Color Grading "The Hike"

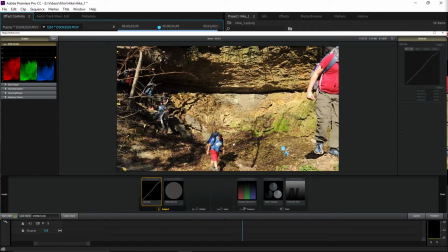So I'm already starting out with a pretty warm look. So the first thing I did is I applied this curves. Now, as you can see, the curves doesn't really affect the shadows. The curve is adding contrast, but it's not adding contrast by darkening the shadows, because as you can see, the shadows are already pretty dark.
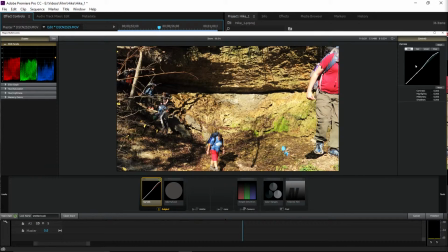But what this is just doing, as you can see if you look up here, is it's just bringing up the bright areas. So like the highlights, like here, kind of his shirt, the socks, areas like that are being brightened and kind of expanding out the dynamic range and making the contrast and making it pop a little more.
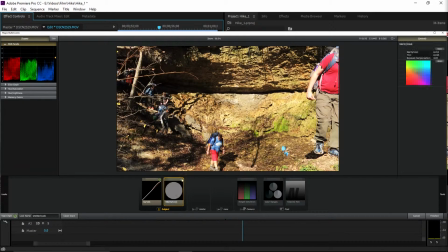Next thing I did is I applied the warm cool filter. Now this is to add to that kind of warm look. For the most part, it's not doing a lot. You can definitely tell that it is warming the image, but most of the warming is happening in the highlights, where the highlights,
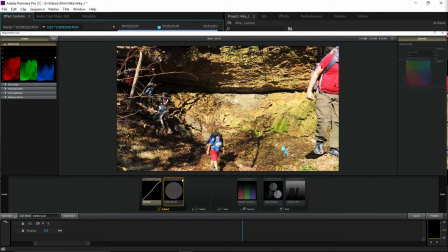with the normal image were pretty white, it's kind of adding some red and orange to those highlights. The next thing I applied is a range saturation. Now, I know I almost always do a range saturation when I do any kind of grading,
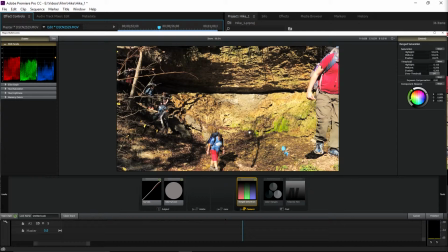and the reason is that I almost always take saturation and take color out of the shadows. And the reason is that if you desaturate the shadows, that's a really easy way to make your image look more cinematic. I'm not sure why. I guess at some point it became common to do that.
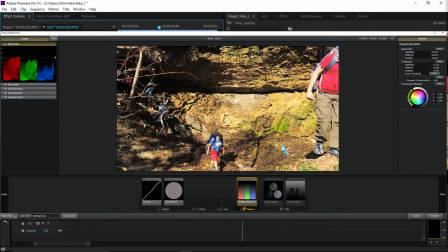But desaturating your shadows is a really easy way to make your images look more cinematic when you're grading. And as you can see, you do lose that color in the shadows, and it kind of makes the whole image look a little more balanced. The next thing I did was I did the color ranges.
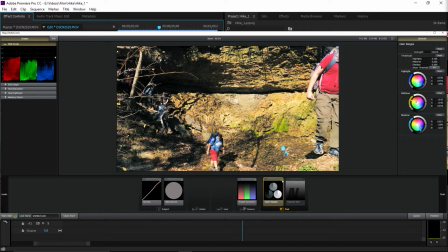Now this is where a large portion of the grading happened. This is what really made the grade. So what I did, as you can see, if you look over here in my three-way, in the midtones I added to the kind of orange and yellow,
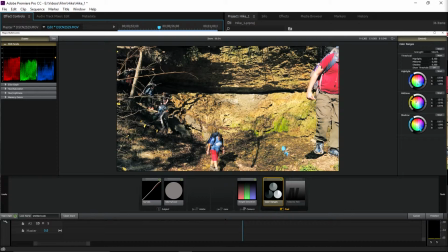but in the highlights and the shadows I actually added blue and cyan. And the reason for this is that when you're color grading images, if you can make use of complementary colors, then that's good, because if you're not familiar with color theory,
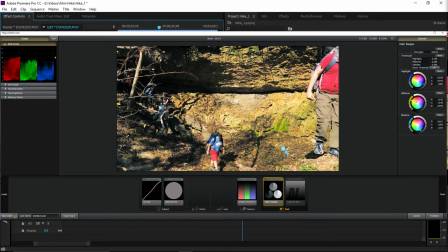complementary colors are colors which are on opposite sides of the color wheel, and those colors look good together. So like action and sci-fi movies, it's really common to have kind of a orange and cyan color palette.
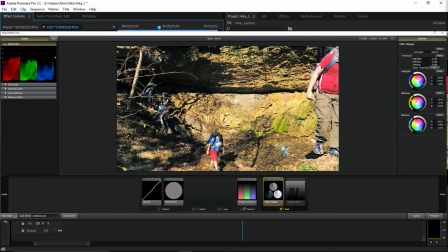So for this, I've already got a bunch of oranges and yellows in the scene. So what I did is I added the blue and cyan to the highlights and shadows. And what that does is that basically balances out the image, where the majority of the image is very warm,
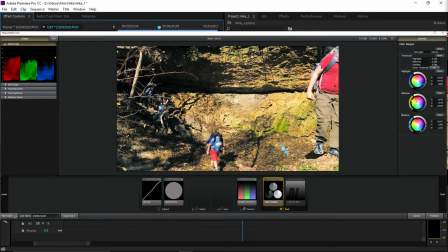but cooling off the highlights and the shadows kind of brings some overall balance to the color scheme. It keeps the whole overall color from looking too overpowering, and it kind of just balances out the whole image, whereas without it,
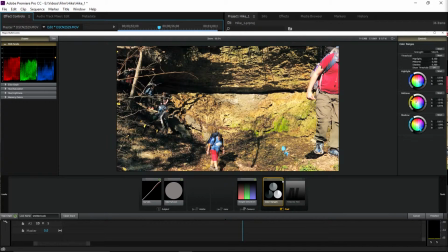the whole image is very, very red, but with it, it kind of brings balance, so you're not, the warmth isn't overpowering the image. And the last thing I added was the telecine net, which basically what that did is it just, as you can see,
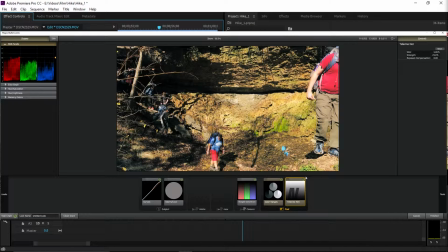pretty much just brought down the overall exposure. The effect is most noticeable in the shadows, so you can see the shadows kind of darken quite a bit, and it just overall balanced the image. Whereas with color ranges, like I was balancing the image in terms of the color,
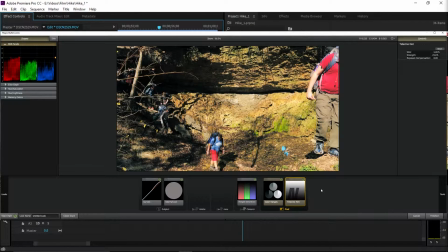the telecine net kind of balanced the image in terms of the overall brightness of the image. So after that, as you can see, it's a pretty good looking image, at least I think so. It's very balanced in terms of color and light, and it's also very dynamic and interesting to look at.
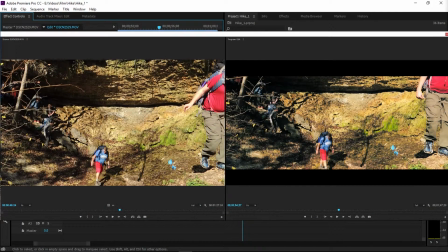So now let's just take a quick look at a different shot.